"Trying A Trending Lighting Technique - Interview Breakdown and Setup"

Today we're going to take a look at a new lighting technique that I've seen being used in a few fiction shows, but also in documentary interview setups. And as I was doing research for my new course, the 10 Steps to Cinematic Interviews, which you can access in the link below, I came across this type of lighting setup, and so I wanted to try it out myself.
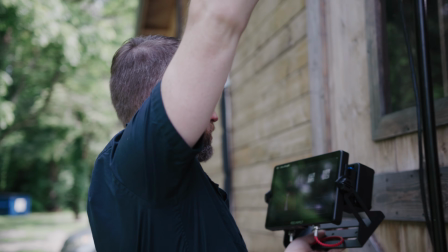(0:16)
We're going to start out by actually looking at a documentary that uses this setup, and then I'm going to go in the field and try to do it myself. The lighting technique that I'm talking about is actually having a backlight that is visible in the frame,
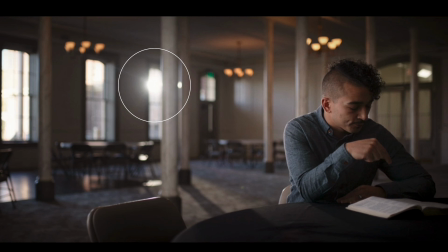(0:28)
where you'll see this beam of light hitting the back of a character or an interview subject.
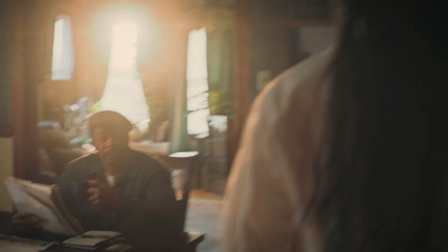(0:33)
Backlighting is not something that's unusual, it's used all the time, but usually the problem with backlighting,
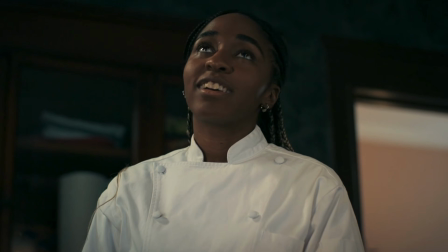(0:38)
or the struggle for a production, is to actually hide that backlight because it is behind the subject that the camera is shooting,
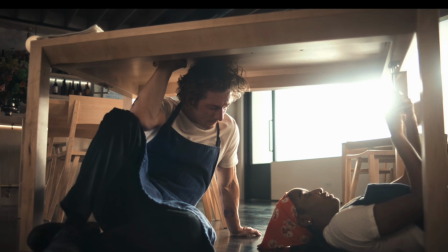(0:43)
as it would be here. And instead, in shows like The Bear and on the interview samples that I'm going to be breaking down, they decided to put the light right in frame.
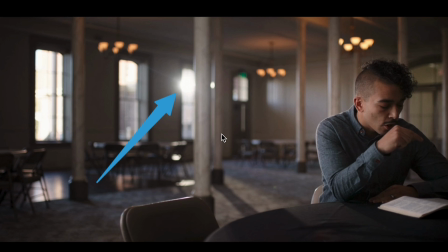(0:51)
So you can see the light in the actual interview frame, which is something a little unusual, a little unique, but I think it actually looks pretty cool. So let's go ahead and break this interview lighting technique down in The Mission, which is a documentary on the National Geographic Channel, and then we're gonna go into the field and try it out ourselves.
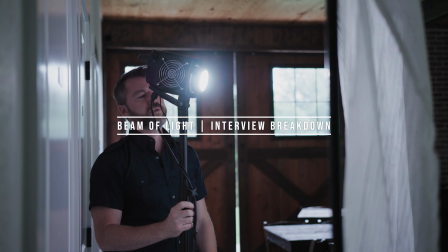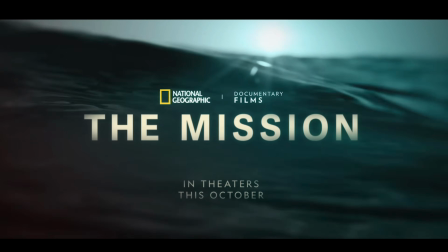(1:13)
So The Mission is on National Geographic Channel. You can watch it. It came out last year, I believe.
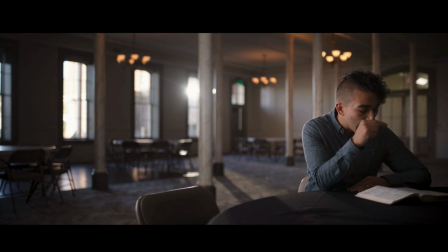(1:17)
And right here we can see pretty early on in the film, this interview setup pops up. And let me just move it along a little bit further so you can see his face. And as you can see right here with his giant arrows pointing, that there is a giant beam of light in the shot coming through a window.
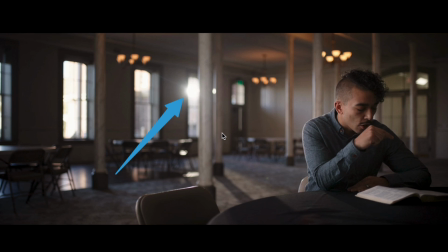(1:32)
So it could be represented as the sun, but obviously it's not, because this interview probably lasted a few hours, and so the light is always consistently there. There is this beam of light that is visible, and it's creating these really nice shadows on the ground, as well as the beam of light's coming across it.
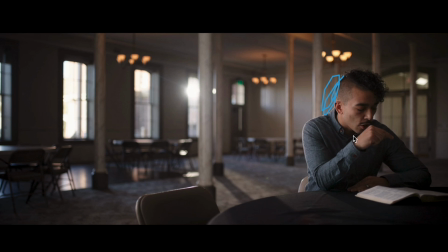(1:46)
And then on our actual subject's face, it's just giving them a nice little backlight and rim light sort of right here on their right shoulder. But you can also see while watching this that the interview setup still follows a lot of the great principles of great documentary cinematography,
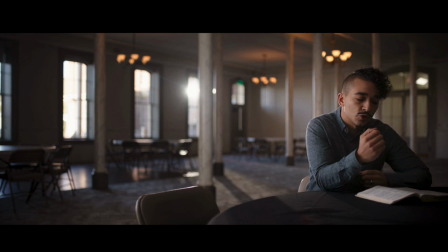(2:01)
where you're having really nice shadow detail on one side of the character's face. Right here, it looks like it's broadside lighting because he's looking down and reading, but if he was looking at character, he actually would be looking to the left side of screen, which would create sort of a reverse key effect.
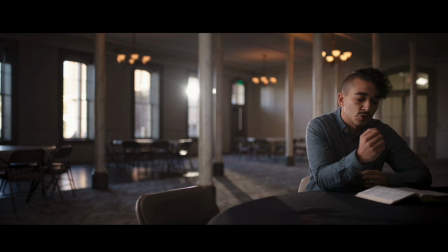(2:16)
And then the backlight is separating him from the background. But as we said before, the light's actually in the shot, which is interesting. Now let's take a look at another example from The Mission as well, because they use this in almost all the interviews they do. There are a few locations where they don't have this setup, and it's a more standard interview setup, but most of the interviews have some backlight visible in the frame.
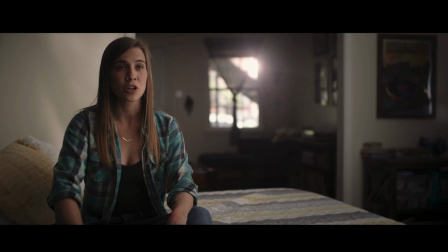(2:38)
All right, so here's another example.
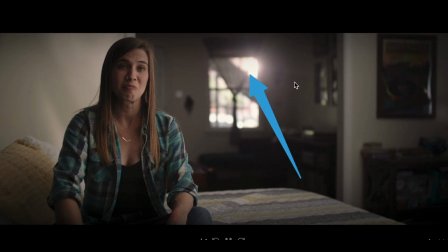(2:40)
And again, as we can see through the window, a light that's actually going through the window and visible in the frame, in the shot itself. And I actually really like this interview setup. I think shooting in bedrooms is always very difficult. It's just hard to make people sitting on a bed in an interview look natural and not strange. But here they've done a really nice job. It definitely helps that there's quite a bit of depth in this room.
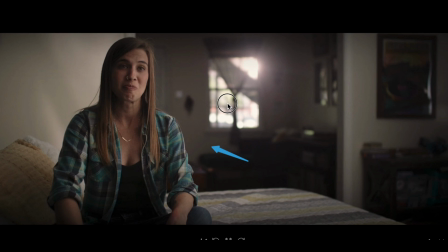(3:02)
So there's a lot of space behind the interviewee, as we can see back here. And with this light still being visible, we're also getting that background separation of having that light along her shoulder and along the side of her hair.
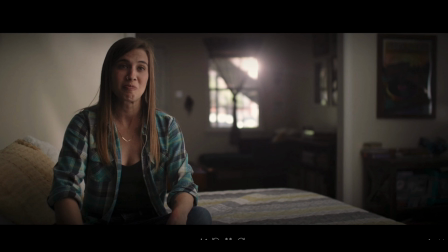(3:18)
But in general, the rest of the interview setup is a fairly just nice cinematic looking interview, meaning we have our key light probably somewhere over here off frame, and that's lighting her and then creating some shadow details on this side of her frame. So if we didn't have the beam of light beaming through the window, the interview would still look great, but it just has a nice little touch with that light because it just adds something a little extra and a little different for this particular film.
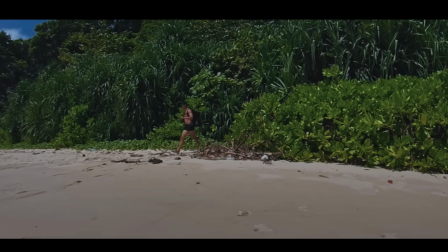(3:44)
And this film is all about a person who went out on a mission to
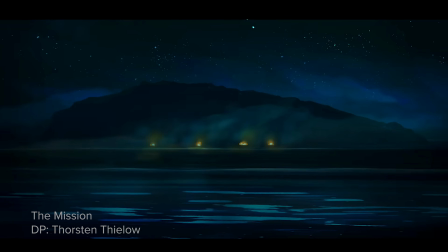(3:48)
make contact with one of the last tribes in the world who don't have any contacts with humans. And so there is this religious theme throughout the film, and sort of an omnipresent idea of God and faith.
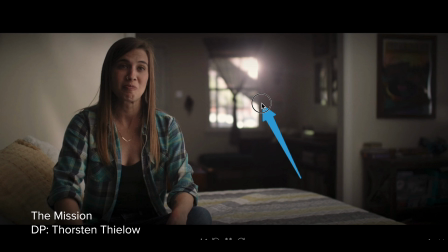(4:00)
And so I think in that regard, having sort of that beam of light, maybe that's what the cinematographer was thinking. I don't know, I'll have to ask him if I ever meet him.